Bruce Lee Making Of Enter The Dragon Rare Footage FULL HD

And meticulous, and he wanted to be extremely accurate.
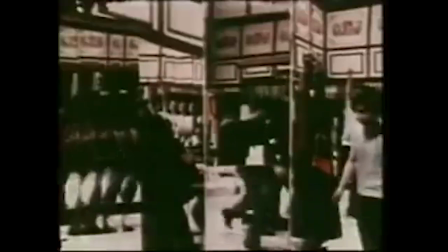4:23 To create an illusion within an illusion, 8,000 mirrors are brought in to form a set.
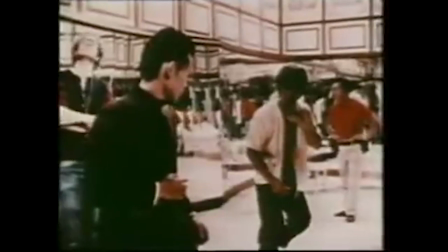4:29 The cinematographer plans to film the violent but ballet-like action of Bruce Lee in slow motion to give the scene a new dimension.
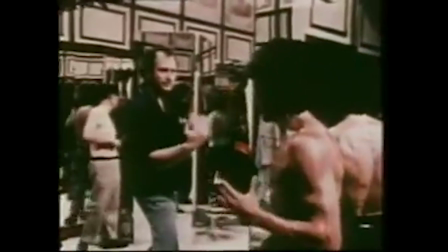4:38 It is very difficult for the director to confine the movement between the actor and the mirrors to hide all possible reflections of camera and lights.
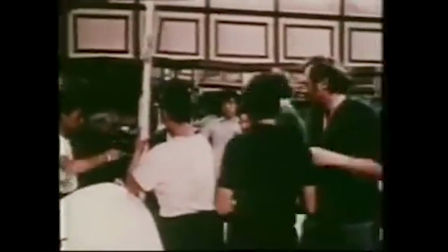4:47 It will take hours of coordination and planning before Robert Klaus and Bruce Lee are set to begin. There were unbelievable differences between making a film in Hollywood and making a film in Hong Kong. I mean, they would rent the set and every night they would send the set back.
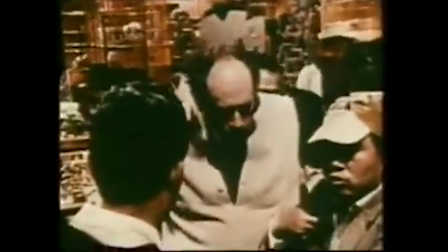5:11 In other words, they rented a couch and then the next day they would come back and they would have a different couch, a different color.
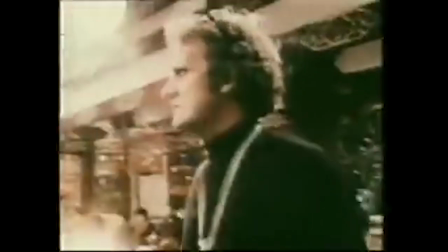5:17 And I said, where's the couch we had yesterday? We had to finish the scene. And they said, oh, they sold it. I mean, that was the kind of problem that occurred.
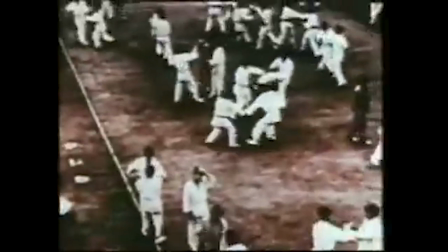5:24 There was, for instance,
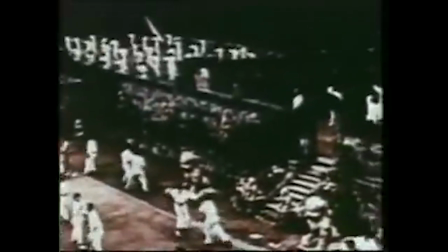5:25 a wonderful scene at the end of the movie where we have all the martial artists in white fighting against the martial artists in the black outfits.
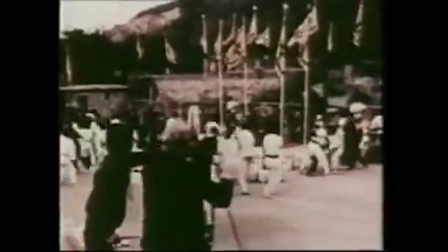5:34 And what had happened, it took a couple of days to shoot that big scene.
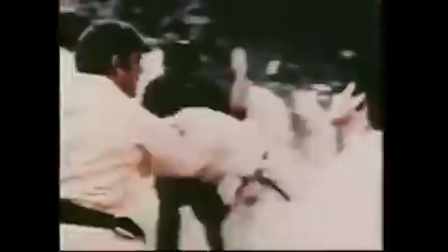5:37 And, of course, I got there early in the morning, and all the white outfits were gone.
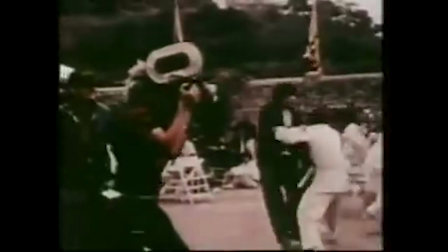5:44 And I said, where are all the white outfits? And the costume were from Hong Kong. He said, oh, they were very dirty. We sent them to the cleaners. And I said, well, we need them. He said, well, they're at the cleaners. We got into trucks, we ran down, we had all these wet, white suits that we had to put on all the extras. And of course, that was just one of a thousand little things that occurred. We were going to shoot a boat scene.
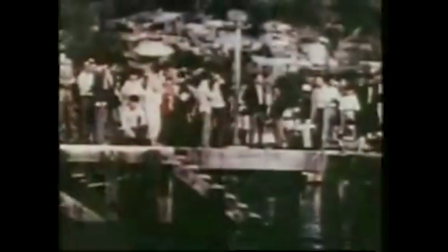6:05 And we got to the boat, and we said to the man, today was the day we arranged for the boat.
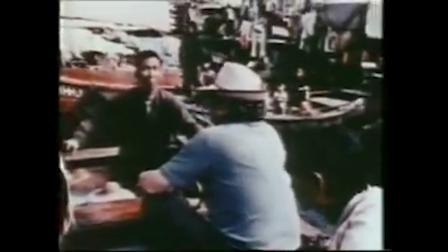6:10 He said, you can't have the boat today. And I said, but today's the day we arranged. And he said, no, you can't have the boat.
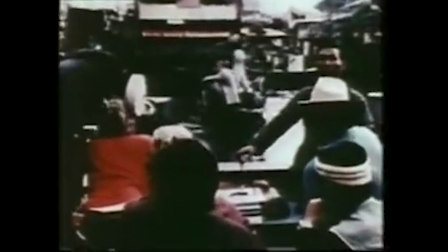6:17 And I figured, well, maybe it's because I have to give him a little bit more money or something. Had nothing to do with that. He was just a very superstitious. He said, if you want this picture to be successful, do not take the boat out today. And there was no way I could talk to him or talk him into it. We shot around it and shot, came back a day later and shot the boat. We shot that scene several times, eight times to be exact, the particular scene with the broken bottles. Each time we'd shoot the scene, I'd have to break the real bottles.
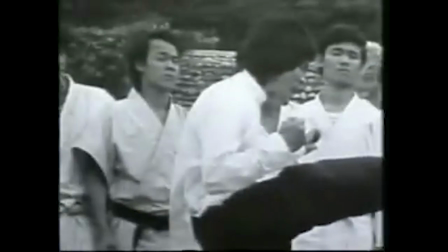6:41 And Bruce instructed me to take the jagged edge of my right hand, which I had one in each hand, but lunge with the right hand at his right pet.
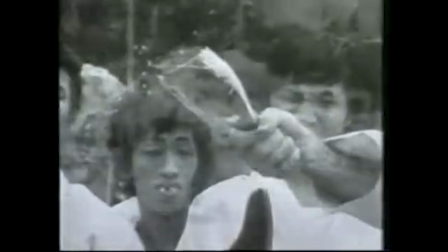6:47 And Bruce's words were, come at me as fast as you can. So on the sixth time that we shot it Bruce had his right hand up and he'd started to spin and as
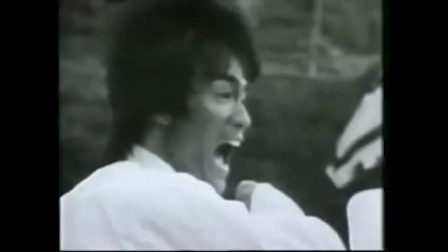6:54 he Spinned he jammed his fist into the glass and so Freddie Weintraub called me and said you know
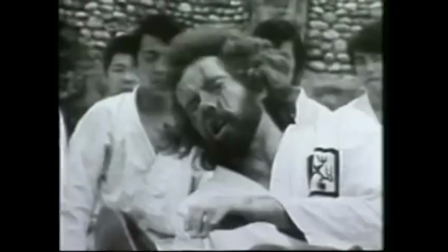6:59 There's a rumor that Bruce is gonna kill you And I went back after his hand was well and we shot
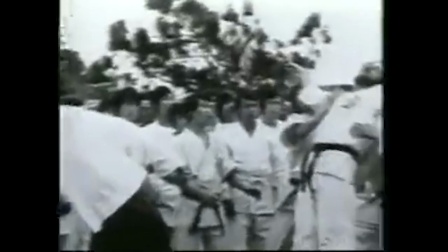7:04 the rest of the scene where he sidekicks me and he sidekicked me so hard I mean Bruce hit like a mule
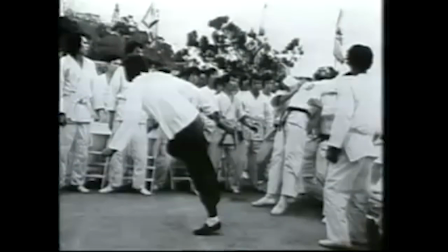7:09 That in one of the scenes when he he hit me I flew back and one of the stuntmen behind me his arms got broken from the impact I hit him so hard he fell into a chair Bob was as ready for it as anybody could be but Bruce when the time came and we had about three cameras all going high speed Bob went flying he went he must have gone 30 feet